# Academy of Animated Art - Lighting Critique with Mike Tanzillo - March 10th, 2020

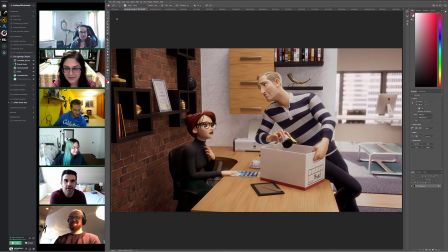All right, hello everybody, and welcome to your Wednesday lighting critique. We've got a bunch of images to go through, so let's get into it. We're going to start with Annabelle right out of the gate. Annabelle, share my screen.
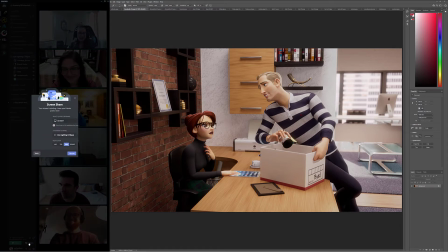And you're gonna have to take my word for it. Please always shout that out to me when I forget to share my screen. That's awesome.
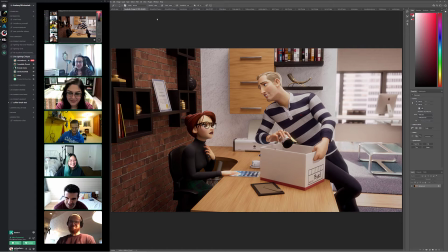Because I can see my screen. Yeah, whatever. Okay, so this is Annabelle's shot. Annabelle, you have been working at getting into the ACES workflow.
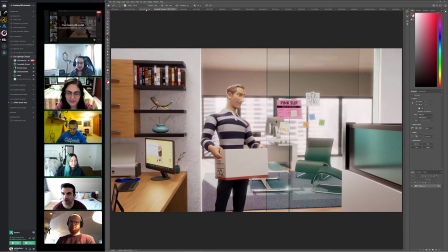You've been, you got this brighter outside going. You definitely have him looking super creepy here at the end.
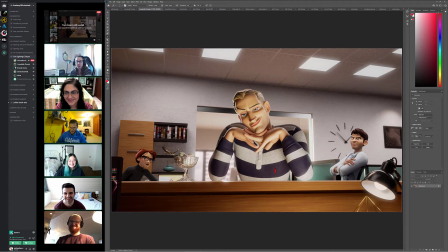I don't know if I went too much overboard with the contrast, but I think it's good.
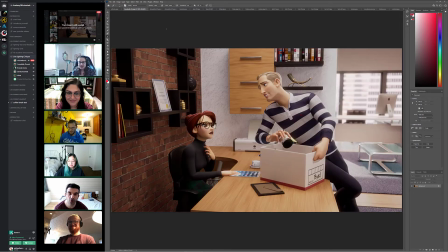I mean, because I'm curious to see how it transitions from this to this.
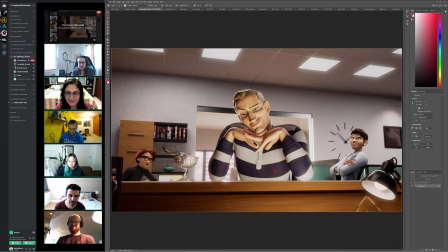I'm curious to see once we get the animation, once you're able to render out the animation. But this is still in contrast to what we were seeing before. I think works really well. I think I think sometimes you have to hit the mood harder than you ever anticipate because the audience.
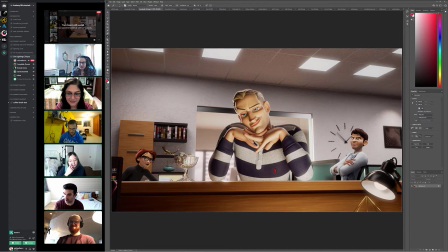Because you stare at it for weeks, months, however long you do, but the audience only sees it for a second or two, right?
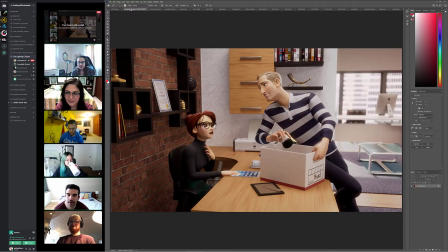So you really kind of have to go heavy-handed at it sometimes. Yeah, because sometimes I just go too light on it, but I feel like it looks okay. But basically, what I want to do with the animation is that the lights kind of drastically dim, go down.
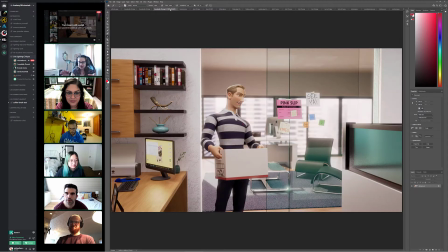Yeah. A little bit like some kind of theater show or something like that, Broadway, and it just goes kind of down to make it dramatic. So yeah, that's basically what I'm going for. Yeah, for sure. And so all that being said, I think your core is there. I think there's some detail stuff that we can work on.
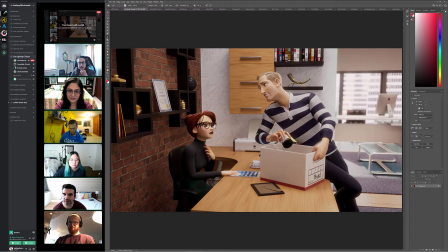The biggest one that I was seeing was I would like to see some more ambient occlusion or something in these corners and just kind of up underneath here, just a little more contact shadow of the furniture into the space a little bit. Okay. You know what I mean? Yeah. Actually, I put it really low, the ambient occlusion, because sometimes I just put it too much.
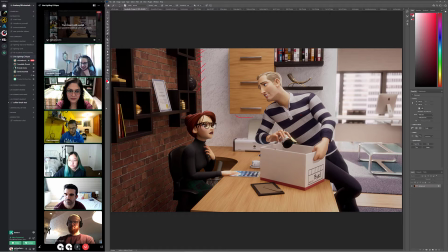But I think now I went the other way around. I just put it way too low. Yeah, I think it's also with this cabinet here, it would be good to get a little bit you can use it to drive a matte to get a little color bleed in there too.
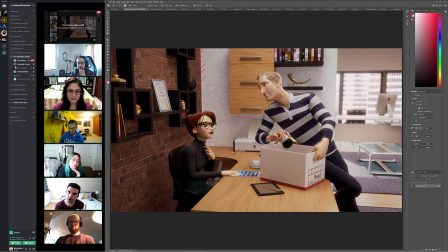So it's not just lightness and darkness. You're actually getting some color to bounce in that space as well by just basically, it's you take the ambient occlusion and you use that to drive a color correction to make it a little warmer, if that makes sense. Okay, so I had just a little tint, into the shadows, basically.
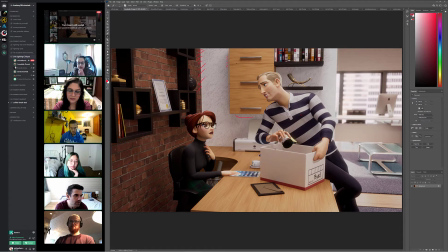Yeah, you can. I don't think I have an ambient occlusion handy, but basically you can tint it, or you can invert it, which makes the shadow white, and the everything else black, and then you can use that as an alpha channel to drive a color correction.
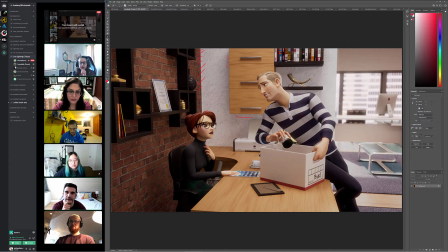So okay. That's cool. So I've done that before, and that works out. That can work out pretty well if you're not getting it naturally in the scene. Cool. I'll definitely try it out. Should I go for a more cooler shadow or a more warmer shadow?
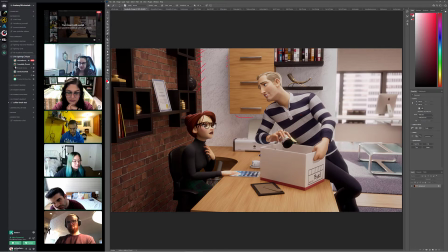I don't know what would look better since it's a very neutral kind of light. Yeah, I think it's more about. I think neutral is fine. It's just yeah. I think because it's not because when you think about the shadow color, you think about the
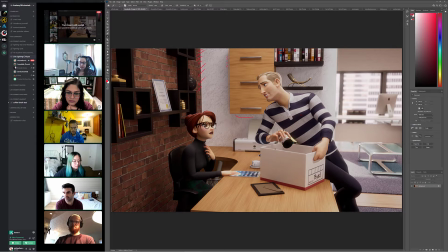what the ambient light is in the space, and for this it's just kind of light rattling around, so it would be pretty neutral. I mean, maybe just for the mood of it, push it a little bit cool, because again, cool office-y type of a thing, but
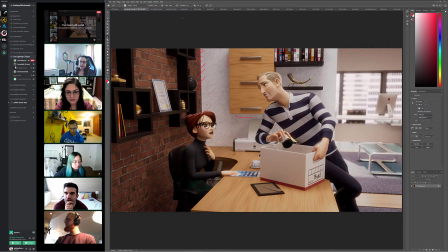it's more about just getting some value variation in there. Yeah, for sure.
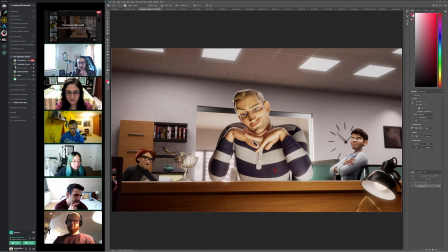But some this stuff, the lighting on this guy looks really great. The lighting on her looks really great there.
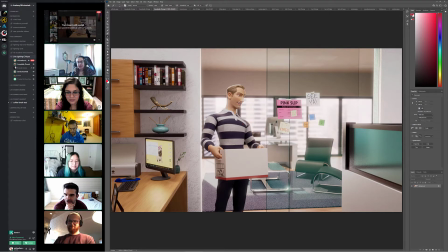The other thing was I think that this, if you wanted, I think the screen could use a little bit more work. And again, with an ambient occlusion, you can put a little bit more shadow on the edge, and it makes the screen kind of feel like it's dropped in a little bit.
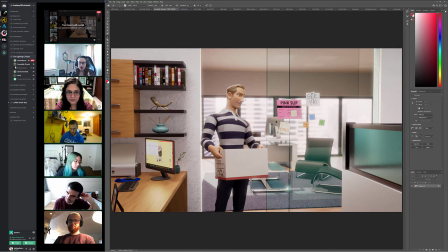Oh yeah, because I kind of felt like it was off a little bit, but I wasn't sure what was wrong with it.